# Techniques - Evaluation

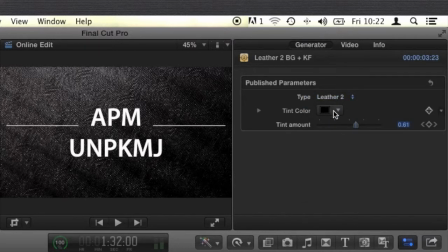(4:09)
I've gone in there, I've chose leather 2, I've put a tint colour of black on there, and then I've also adjusted the tint amount to what my suiting is. And then also we've put a blur on there, which is a Gershwin, just to kind of isolate that background and really bring the text out.
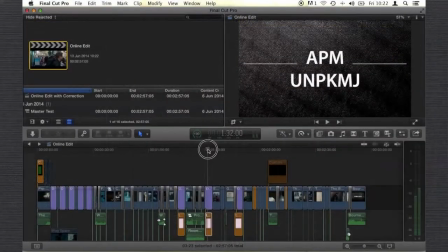(4:27)
So what I want you to really understand here is that sometimes when you watch material and you see a background, you're just like, well, that work's already been done for him, but I just want to define that I have spent some time trying to perfect and master what that will look like.
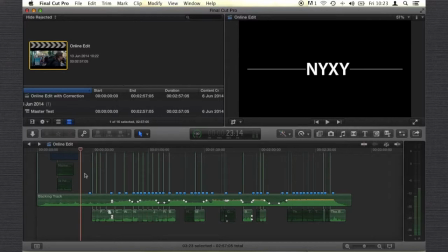(4:46)
Whenever you're using a soundtrack in anything, it is important to mark out where the peaks and the drops in sound levels are,
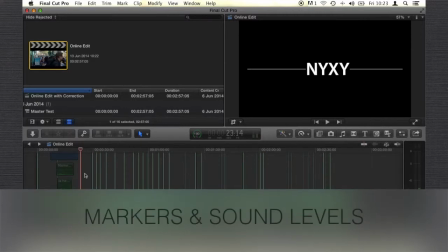(4:58)
and there's no more perfect tool than this than markers.
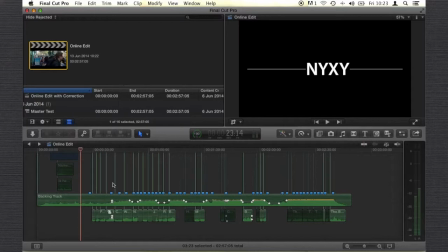(5:00)
As you can see, I've gone a little marker crazy in this production, But because it's a trailer, then that's just what you have to do.
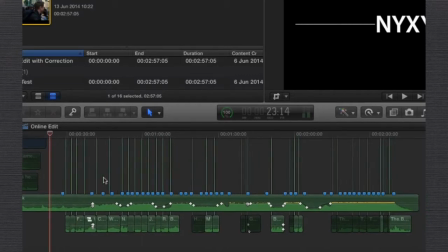(5:09)
Every time I thought there was a peak or a break, I just threw a marker in there. And what that allowed me to do is, because I did that first, when I'm inserting the footage and there's a scene that I really like, and it's like, oh well, I'll match it up with the marker of that peaking music.
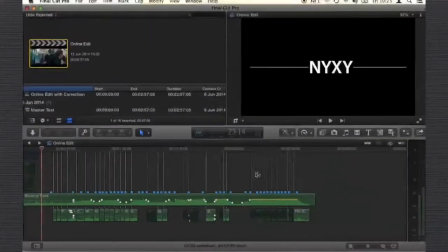(5:26)
And markers and footage, they just go hand in hand.
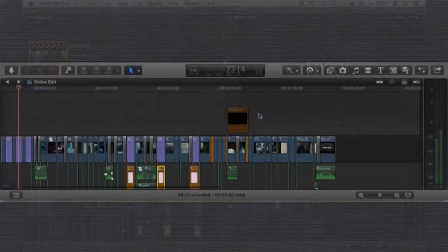(5:32)
And another technique, which it should be accustomed to everyone really, but
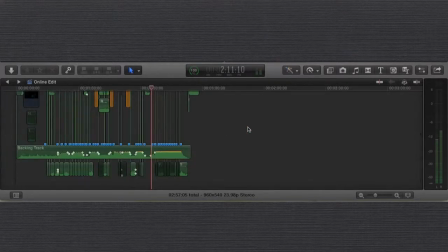(5:38)
just to touch on it really quickly, it's just the adjustment of sound levels. So as you can see at these points here, I'll just bring it down a little bit, here, here, and like here and here.
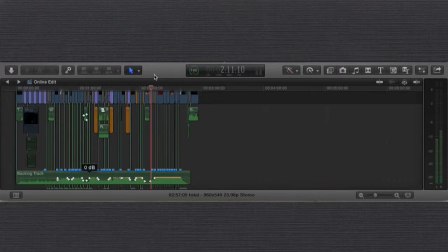(5:51)
That is because we have audio there, so we don't want the soundtrack to destroy and drown out that audio, so we need to draw it out.
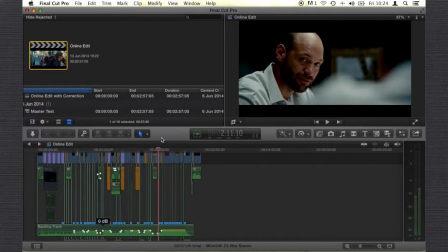(6:05)
So the last things that I want to mention here, and something vital to trailers again, is cutting to soundtrack.
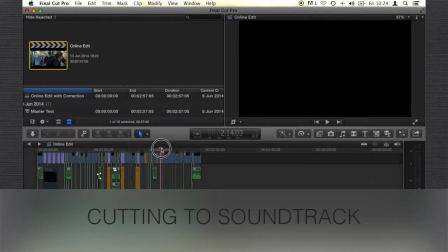(6:12)
And a perfect example of that is at 2:15. So I'll just bring it forward a little bit and you'll know this scene perfectly.
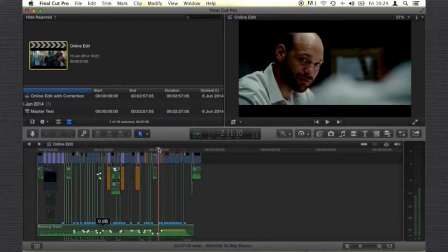(6:18)
I've already touched on it earlier, but I'll just let this play for a moment and you can find a moment in my trailer.
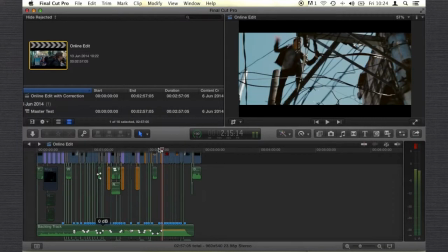(6:26)
We have this little black screen and then 2:15 right there. There's a really big peaky music that sets us up for obviously the last scene.
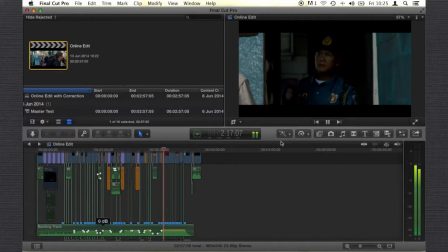(6:37)
And just one last point that I want to touch on before we finish is the manipulation of time.
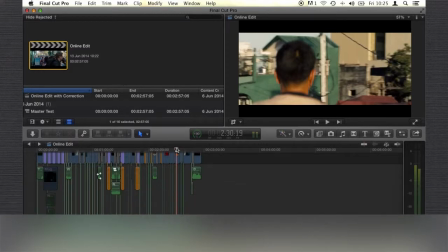(6:42)
The beauty of editing is that we can draw clips from different points and stick them together as if they happened in that sequence when we know that they didn't.
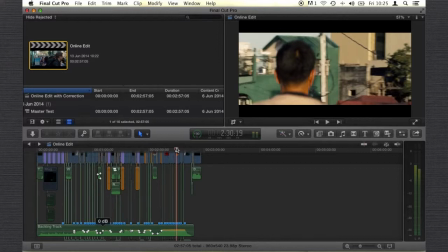(6:50)
But we can use that tool to manipulate a story and use it how we want to.
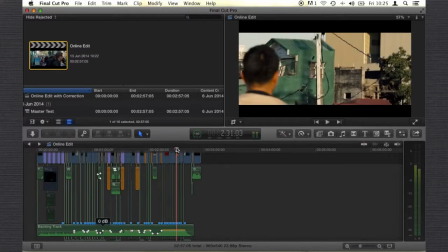(6:55)
So I'll just let this play for a minute.
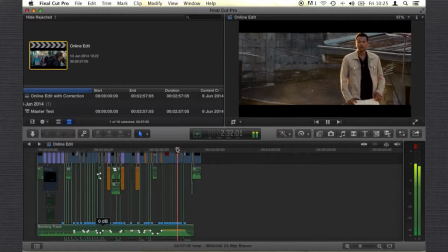(6:57)
At 2:34, we have a clip of Dr. Shearing, and she screams, "Aaron!"
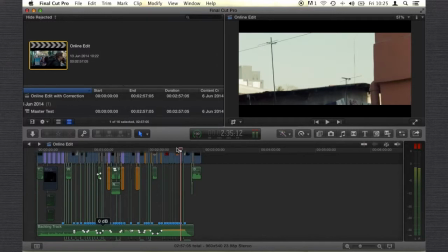(7:05)
Now, she doesn't say that in context to what we're watching now on screen. She says it about Aaron trying to escape a hotel room. But I've used it in a way that,
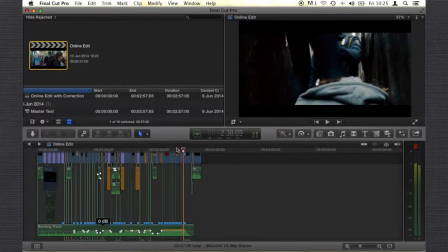(7:17)
as you can see now, it looks like she's screaming for Aaron to save her from the cops, but that's not what really happens.
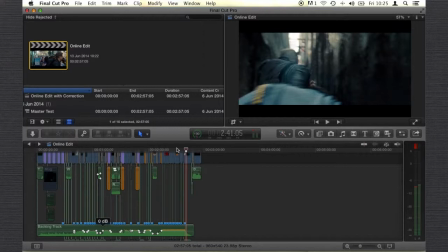(7:26)
So I'm just going to stop the video though, and I hope you liked this video series, and I hope that you like the final trailer. So again, my name's been Anthony Tranton. It's been a joy, and I'll see you again soon.